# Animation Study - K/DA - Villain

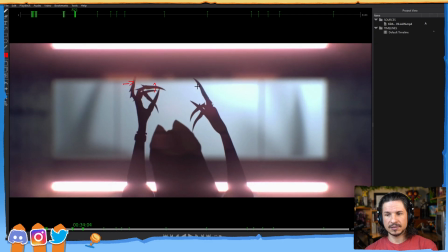(41:15)
Now, if we look at this, it's doing something that I typically try to tell people to avoid, which is everything is moving at the same time. If we look at this right from frame 1, everything is moving screen right.
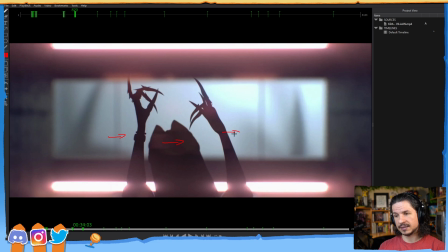(41:32)
The wrist is moving screen right, the head is moving screen right, this hand is moving screen right, the hands are moving screen right.
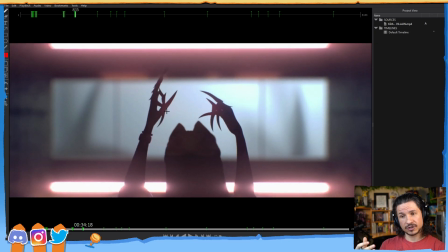(41:40)
Everything is moving screen right. There's no contrasting motion up until the elbow starts to move out here.
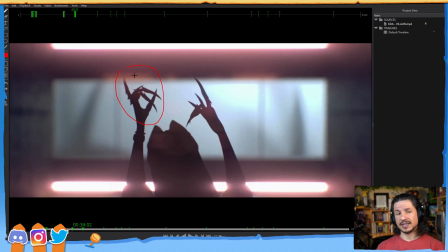(41:48)
Okay, why does it look good then? If there's no contrasting motion, basically it just creates the feeling that everything's robotic and stiff. The reason it looks good is that they are changing the negative space.
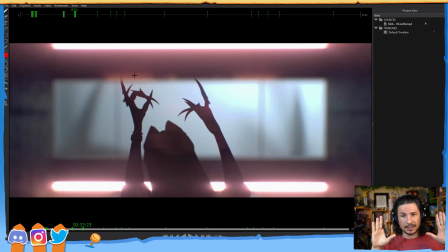(42:01)
So once again, negative space comes in really handy. If you've got a character that everything has to move in one direction, just change up that negative space. Have the hands start over here, and then you do something like this. Now, my hands are still kind of locked together, so you'd have a little bit more offset between even those.
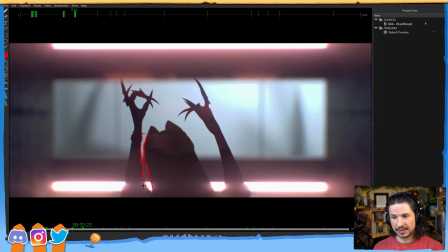(42:20)
So if we look at this, we have this negative space right here, very thin, compared to this much larger negative space.
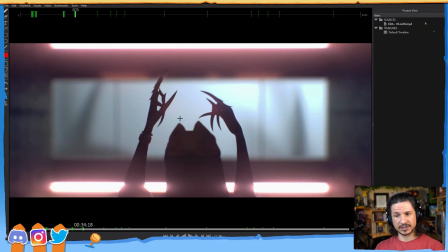(42:29)
And as it goes through, it shifts. Yeah, it creates kind of like a parallax effect. Exactly. It's what creates that really nice feel of depth. But we can do that within a character's body, within like their arms versus their head, or even the head versus their chest or shoulders.
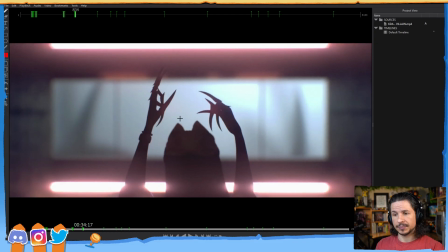(42:49)
We can push that offset so that even though they're all moving in one direction, we get this change. And as it goes through, suddenly that change gets even bigger when they add in the contrast of the elbow sliding down through here.
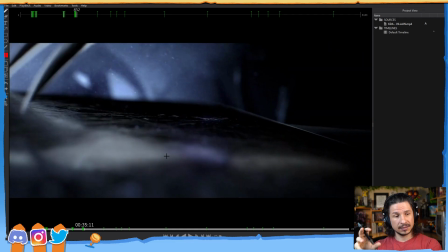(43:10)
So what is parallax effect?
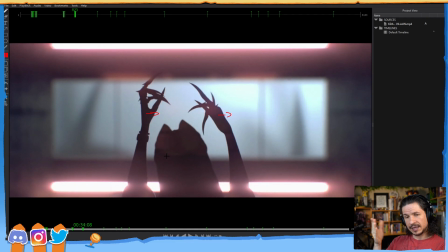(43:13)
Parallax effect is when things closer to you move faster than things in the distance. So you see this, let's say you're driving in your car. If you look down right next to you, or like at the road signs by right next to you, you get this kind of everything's passing really quick.
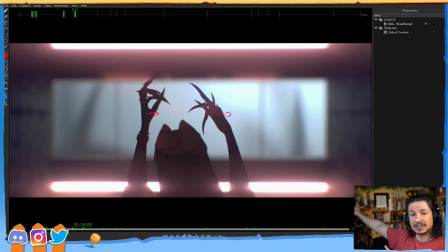(43:30)
But if you look way off in the distance, maybe at buildings or houses in the distance, they're just slowly moving through the distance. So you've got this house slowly going through, and then the telephone poles or the electrical poles or signs are going as the house is slowly moving.
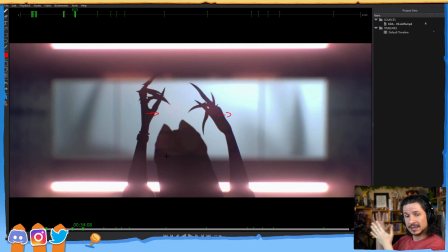(43:48)
That's parallax. Things in the distance move at a different rate than things close up. So it creates this visual change in what we see.
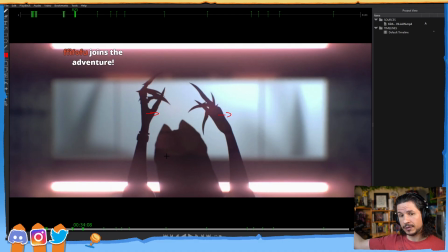(44:02)
If you want a really extreme case of that, you look at the sun and the moon. The sun and the moon in the sky, as we're driving, they don't change position. It's not like the moon, as we are driving, is shifting across the sky.
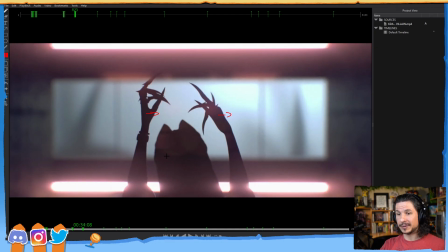(44:15)
It stays there because it's so far away that no matter how far we drive, it doesn't really change the relationship between us and the moon. Not enough to visually see a change compared to a house, which is we drive right past and it's gone, and now it's behind us instead of in front of us.
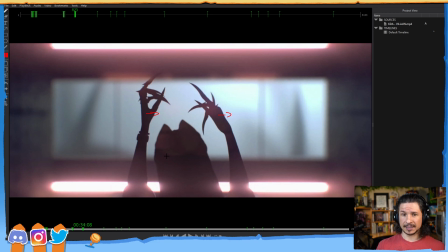(44:36)
So that's basically it. And you see this in video games. It's what made things like the Super Nintendo and the Sega Genesis look so cool in comparison to the original Nintendo Entertainment System.
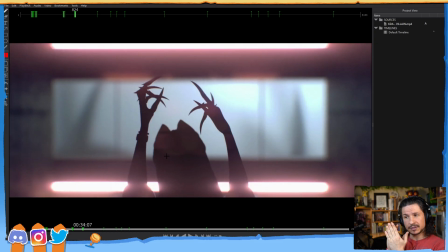(44:52)
The original NES didn't have parallax. Everything in the background and everything that you were playing on moved together. It was a flat stage and your character just ran through it. With the Super Nintendo, they were able to add parallax. So things in the background could move a little bit slower than things in the foreground.
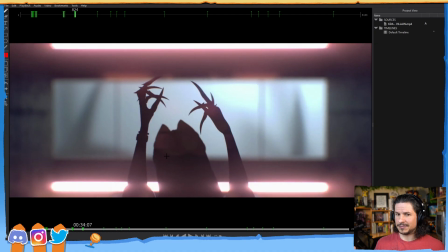(45:11)
You had layers. It creates this really interesting effect and makes the games look more alive and dynamic, and there's depth to it.
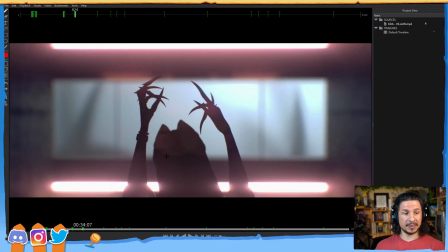(45:21)
So yeah, Paper Mario had a really good parallax in there because they really played with that feeling of paper objects in kind of a real world environment, or what should kind of be a real world environment,
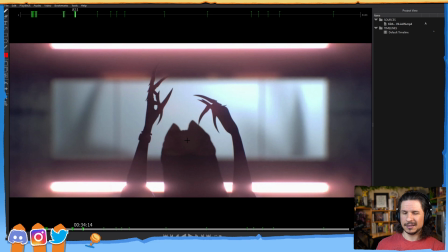(45:34)
and it worked really well. So in this case, this wouldn't be parallax because the arms are right next to the head. They might be slightly further forward here, not enough that we would see a huge parallax effect.
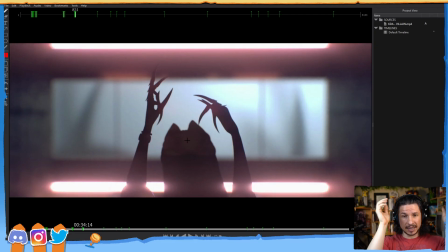(45:50)
This is just the way the character is animating, just the arms being offset from the head motion.
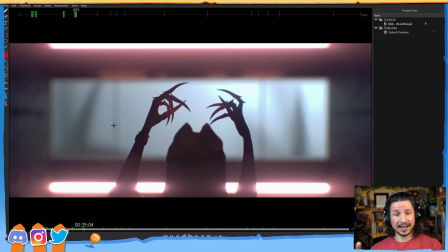(45:59)
So that makes it interesting. It's that change. And it's a little thing, but it really makes this shot interesting, because if we were to just look at the wrists,
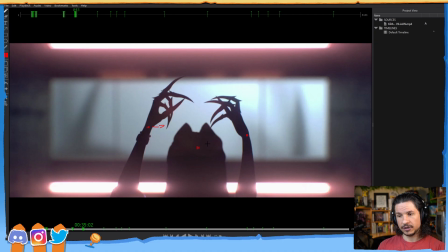(46:14)
the head, and right here, all of these just continually move screen right the entire shot right here. If we were to look at the hand, especially right there, it's all moving screen right.
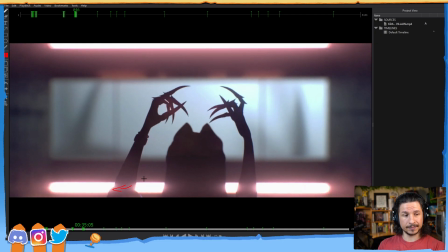(46:28)
Honestly, the only thing that's moving screen left is the elbow right there. That should look boring. The negative space is what makes it interesting. So let's play that again and pay attention to how that visually changes there.
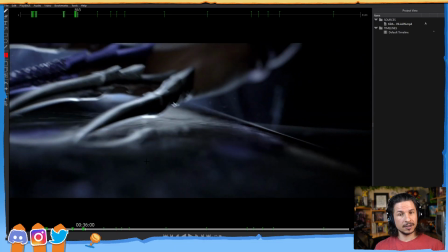(46:46)
Right there. Not much, but it makes it feel alive. It makes it feel like there's just something there, and our eyes want to take it all in.
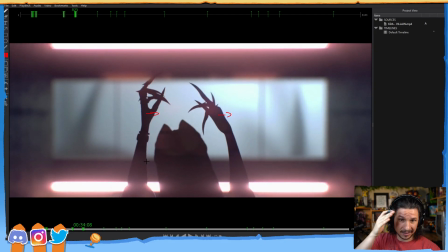(46:59)
Now, on top of that, they're also playing with the angle. So the head angle starts over here.
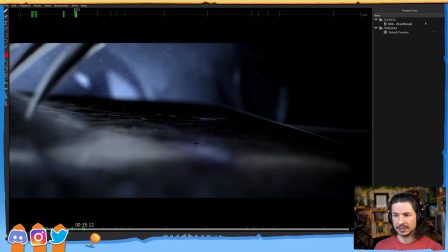(47:05)
As she goes over, it straightens out, and then we get this nice angle there,
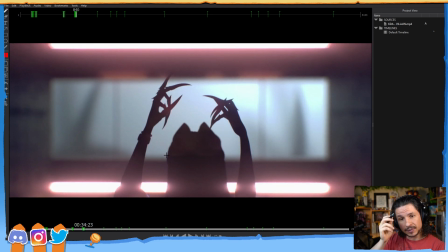(47:11)
which works really well with the shoulder motion and the elbow motion. So this is where, once again, they're playing with the sympathetic action, the connected feeling of these different elements.
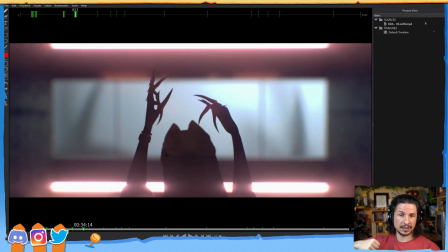(47:22)
As the elbow comes out, it's pulling the head. And imagine if someone was to pull the elbow here. If someone's pulling my elbow, it's going to drag me in that direction. So pull there, and everything drags from that point. That's what they're creating here, very subtly.
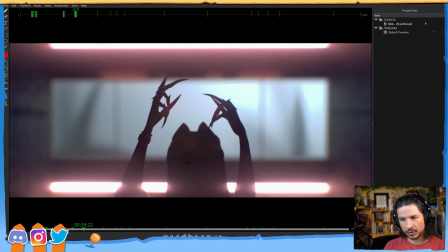(47:40)
The elbow comes out, and as it comes out, we feel the whole section here almost get dragged over.
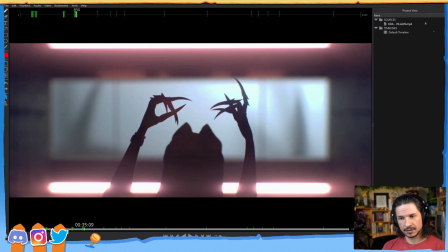(47:48)
You can see it right there. That gets dragged, and that's what's tilting the head.
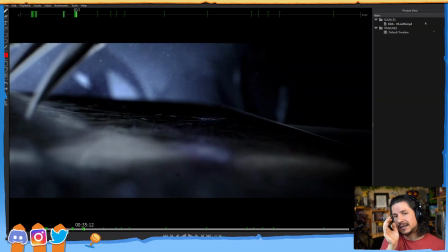(47:52)
The head isn't just tilting randomly, it's tied in with that elbow motion, which creates the feeling that the whole character, even though we're not visually really seeing a connection between the
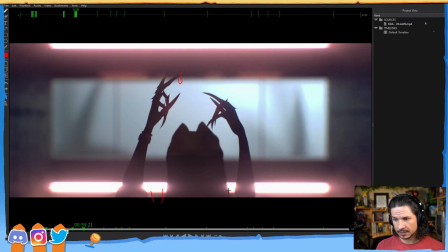(48:07)
arms and the head, there's this gap right here, and then a gap right here, we feel that they're connected. So it's not just some random person in front of the character with their hands just here and like just moving their hands.
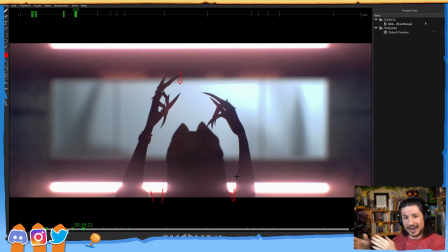(48:21)
If ever you've seen like comedians do this, where one comedian will put their hands through the other person's arms and then pretend to be their arms, and it creates that disconnected feeling where the hands don't move in conjunction with the body.
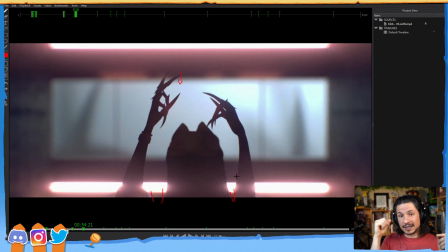(48:36)
They avoid that by making sure that as the elbow goes out, we feel that connection to the head. So really powerful there.
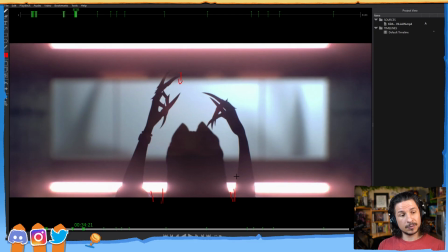(48:51)
Oh, I did even more digging, and it looks like Triz did hire Mocap Studio for the music video for this one here. Oh, that's interesting.
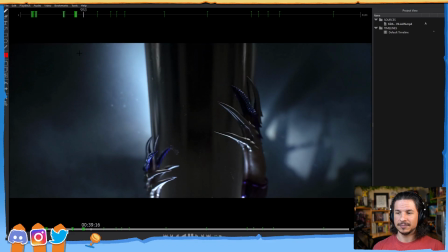(49:01)
I wonder which scenes they used mocap on, because definitely here, this wouldn't be mocap.
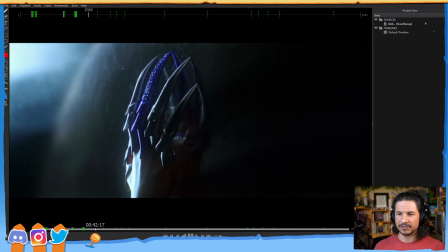(49:07)
This would all be keyframe animation.
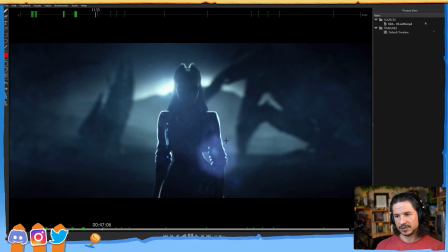(49:13)
This is most definitely keyframe. That's way too exaggerated to be mocap.
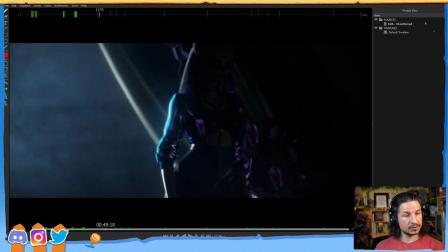(49:22)
Oh, more, which was done by Axis, was fully keyframed. Okay.